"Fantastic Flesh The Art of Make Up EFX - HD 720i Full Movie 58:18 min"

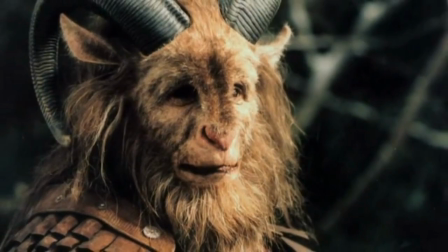But it is funny being in the middle of a field in the Czech Republic with all these guys with, like,
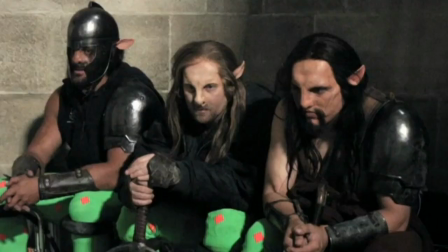centaur hoods on, and they lift it up and they start smoking, and it's very Fellini-esque.
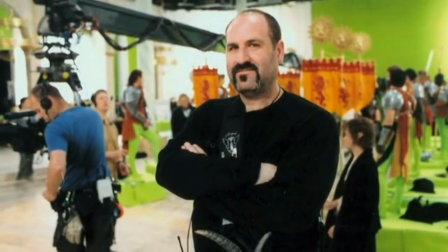I have three kids, and they love the books, and they were just excited, the fact that I got called in to do this. That was really cool, because up until this point, there's nothing they could see that I've worked on at all, which is kind of sad when you're, you know, proud of the work you're doing,
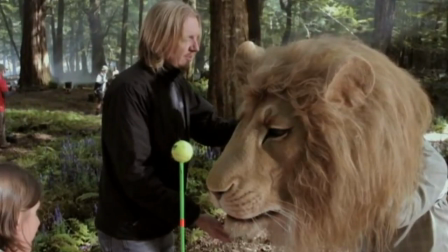but you really can't. Sorry, guys, you can't go see a hostel. The animals in Narnia just captured my heart, you know, and for that to transcend that bridge of reality for us so that we can relate to it on a heart level as another entity is,
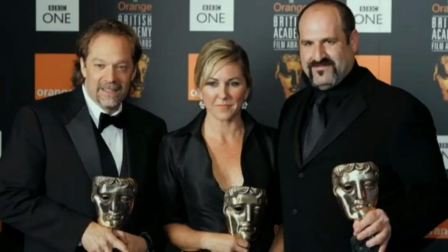I think, amazing.
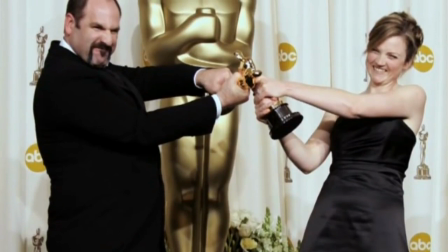From that, of course, nominations for the BAFTAs and for the Oscars and where all that led, it just was the best experience I could ever wish for.
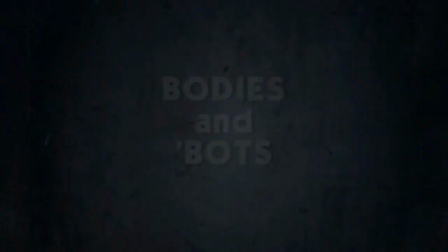i really enjoy working with michael he's great visionary and i think that he's he's a demanding director as every other director that i've ever worked with is they want the best the challenge of michael bay is that he likes to see as much stuff real in front of the camera as humanly possible we actually meet i think about 160 bodies on that movie all told from the room where there are all the bodies getting educated with all the different tv screens and then there was the pod room where we had 40 different bodies in different stages of development the idea really was we're you're growing
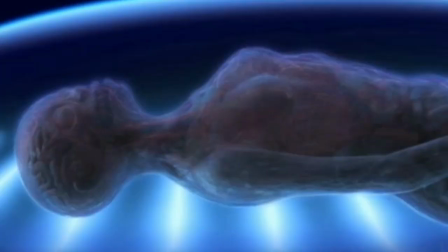human bodies so we wanted to be able to see how these bodies were created from the inside out and we had bodies that were literally just like a heart and
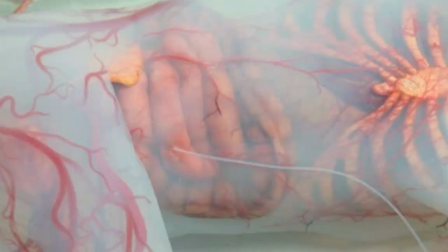a beating circulatory system in a human shape inside a sealed plastic bag filled
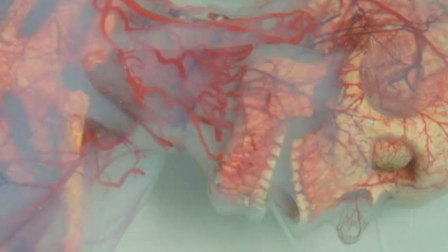with water and we made partially clear intestines hearts and things like that that we actually put inside that so what you basically had was a completely see-through body and then at the last minute we had to actually add in some movement which we couldn't quite figure out how to do that in a sealed plastic bag but we ran stuff through the
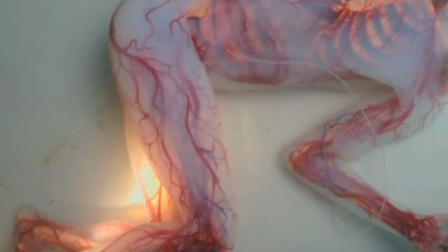umbilicals to make it look like they were sucking their thumbs and things like that. Everything had to be lit from below you know I mean if it was just lit from above you would have never seen any of the details like we wanted
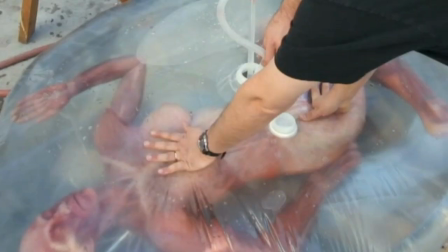everything to look translucent the only way you can tell if it's translucent is if there's light shining through it so we had these plastic bins with lights in them and then And we'd sit the bodies on them and then we'd have to fill the plastic containers with water. So basically we're submerging them and then we'd bleed all the air out and then screw the caps on and with a tube suck the rest of the air out so that we didn't have bubbles in them. It was like giant breast implants with bodies inside of them. Transformers. What our assignment was on that was to come up with the frenzy puppet which had six different names before we started doing it because the script was top secret half the time.
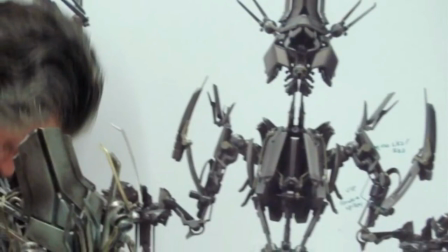and we had to figure out a way how to make this computer-designed puppet
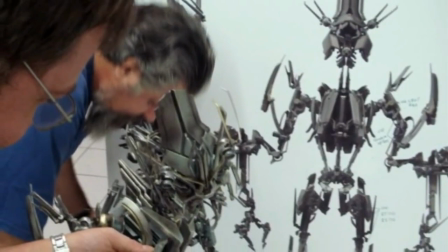that when you design stuff on a computer, it's not really taking into account a lot of things for the real world.
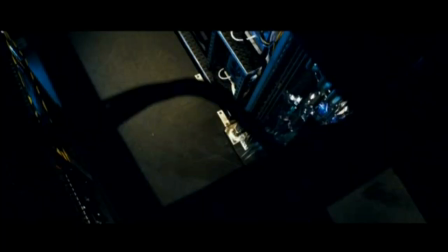So there were parts that would fold in on itself that would just disappear in the design and in the animatics that we had to actually make function in real life. So we started talking about it, and I said, well, you know what, if this is a big CGI movie anyway, we could get a lot more life out of this puppet if we made it a rod puppet.
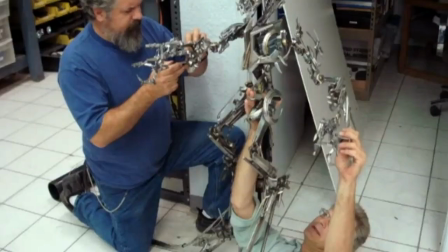So basically you're built, you're taking rods out of the corners of the elbows, out of the back of the head,
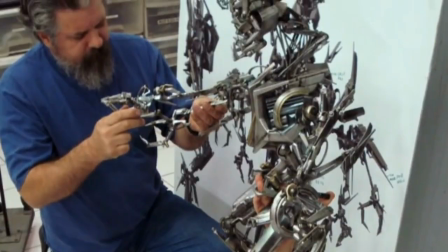so that you have puppeteers in the shot that can actually get more dramatic movement and a larger range of movement. So when we got on set, Michael saw that, he instantly was like, wow, I can use this for a lot more shots, and I can shoot this, and I can shoot that, and I can do a lot more with it. And it gave him a tool. We had a remote control cable operated frenzy puppet, and they used it a lot in the film,
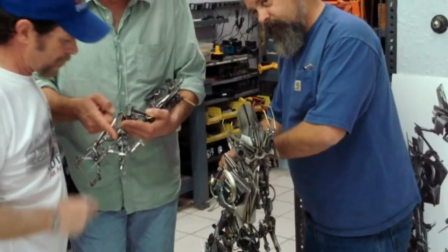and it's actually cut directly from cg shots to our puppet in there really ultimately our job is you got to provide the director with as many tools as you can you know the directors the director is the painter and you got to give him the paint and the brush and then maybe if you got a palette knife maybe you've got this all of a sudden if you're giving the director more tools for him to do a better job then he can paint a better picture i